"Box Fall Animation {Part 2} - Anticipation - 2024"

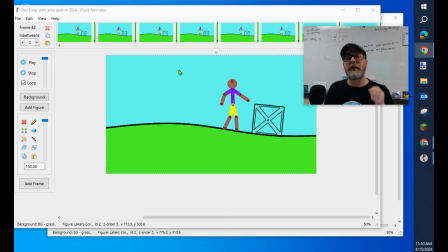[0:00]
I'm going to show you the difference. This is part 2 of the box fall animation assignment, and we're going to start with anticipation. I want to show you an animation with no anticipation. Here we go. Oh, sorry. This is the one with anticipation.
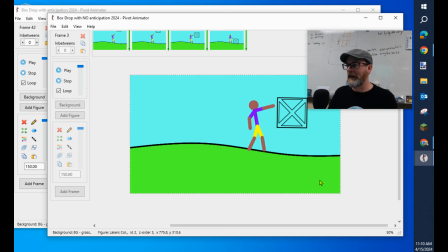[0:11]
Here's the one with no anticipation. Play. It's just literally just happening.
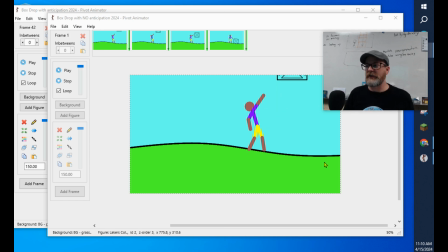[0:16]
This is a lot of beginning animators do stuff like this where they just don't, like, you just animated it. You're like, oh yeah, I did it. The box is falling. But there's no time for us, the viewer, to appreciate this animation.
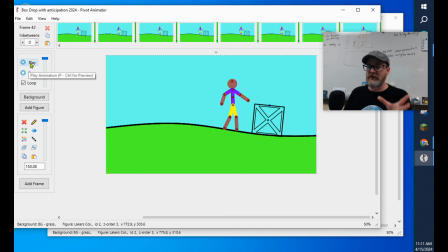[0:27]
Within this animation, this is the exact same animation, but with anticipation before and a pause after. So there's like, you get a moment to like see it and take it in. In fact, the end is a little long.
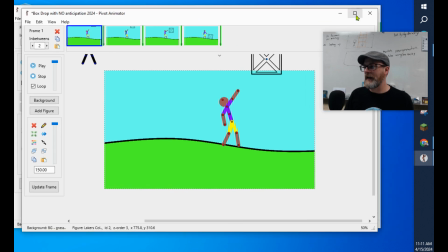[0:43]
So I want to show us how to get to that place, how to get that anticipation, kind of pre-anticipation added to this animation.
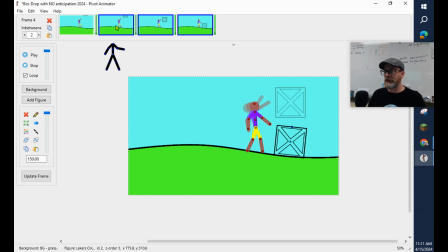[0:52]
So I'm going to start over. I'm going to delete these frames. I click, by the way, to delete multiple frames. You click on one frame, then hold Shift and select to the frame you want, or you can click on one frame and right click and say multi-select. Then you can hit delete and delete all those frames. So I'm going to reset my animation here.
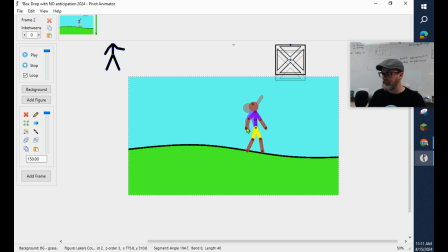[1:12]
I'm going to stand my character up straight, kind of put his arms down by his side, and put his head back in position. Okay, so I have my character. I have all my props. I'm going to hit spacebar once, twice. Notice that I have like the old version and the new version. I'm going to delete that one. Okay.
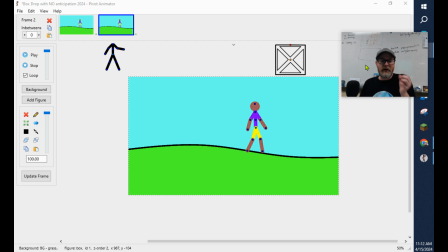[1:31]
And I'm going to go to the last frame. Now here is how you set this up. It's so important. It's so simple. To start the animation, just give like somewhere between 5 and 10. Now I'm going to set my speed right here. My speed is set to 10 frames per second.
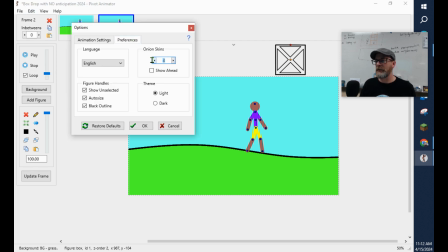[1:46]
I want you to do that too. I also want you to go to Edit, Options, make sure your preferences are on, and set your onion skins to 4 if you want this to look like what I'm doing.
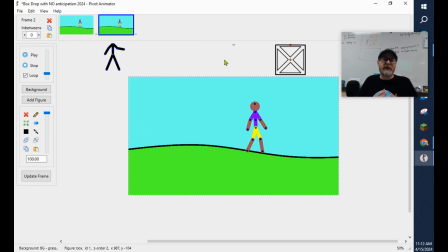[1:55]
Okay. And right now we're just going to do the anticipation part of the animation. I will have another part where I continue the animation and show how to make the fall happen. So, anticipation. We know that anticipation is the moment before an action happens in animation.
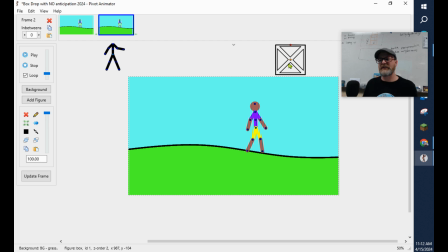[2:11]
It's that moment before something happens that helps sort of set up that something's going to happen. And in this case, we're going to have a box falling. So I want to give the viewer a chance to know that there's this box falling by having my character look up just before it falls. So like maybe they hear it, it's falling from the sky, from a helicopter or something.
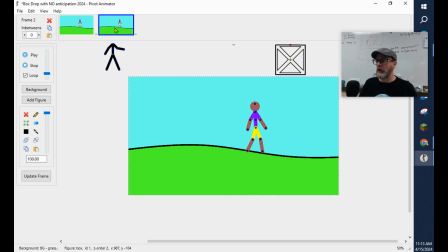[2:31]
So we're going to, I'm going to go, first I'm going to go 10 frames. 1, 2, 3, 4, 5, 6, 7, 8. There we go. I have 10 frames of him literally standing there. That's 1 second.
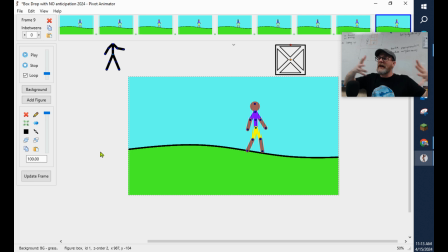[2:43]
So I want 1 second for the viewer to see our setting, to see our character, to kind of know what's going on.
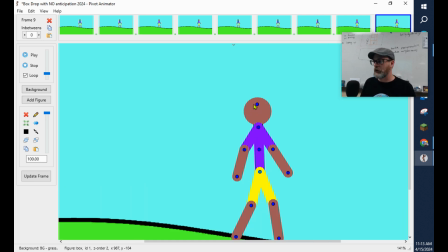[2:50]
Now, the character's going to look up. I'm going to zoom in using the scroll bar on my mouse because the action I'm going to focus on is his head.
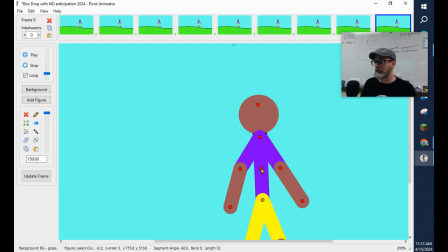[2:56]
And I'm just going to do like a couple frames here. I'm going to have him lean back just a little bit, have his head tilt a little bit, space bar. Then I'm going to have it go a little farther. And see the distance I moved it is farther. You can see the distance between these two and these two is different. I'm going to have his head tick back more, and I'm going to have his arms start flipping up like to right here.
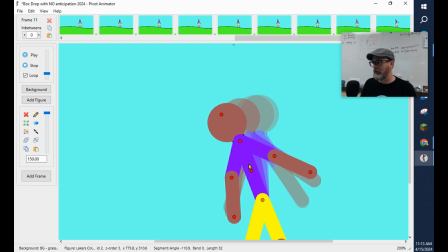[3:14]
And the last one, I'm going to have him lean back a little bit more and have the arm just shoot up like to like that. Okay. And then actually, let's look and see.
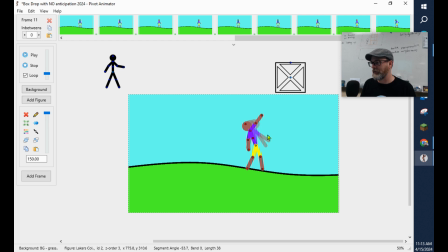[3:26]
Am I pointing up? Yeah. I'm going to point it like right where the thing would be. I'm going to zoom back in. I'm going to hit space bar.
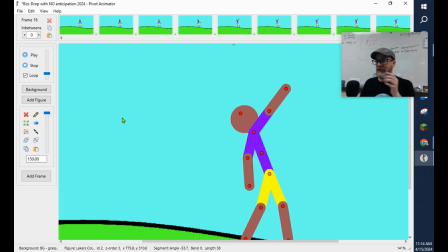[3:32]
1, 2, 3, 4, 5. Half a second. Yeah. I like that. I mean, his arm jumping up is pretty abrupt. I could probably do one more like here. So I just moved it.
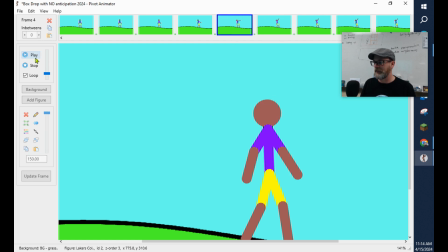[3:47]
I went back a frame and I just adjusted it. So let's hit play and see. No, I don't like it. I'm going to delete that one. I like how it pops up. I'm going to just hit play again. Yeah. Okay. So I have just set up my anticipation.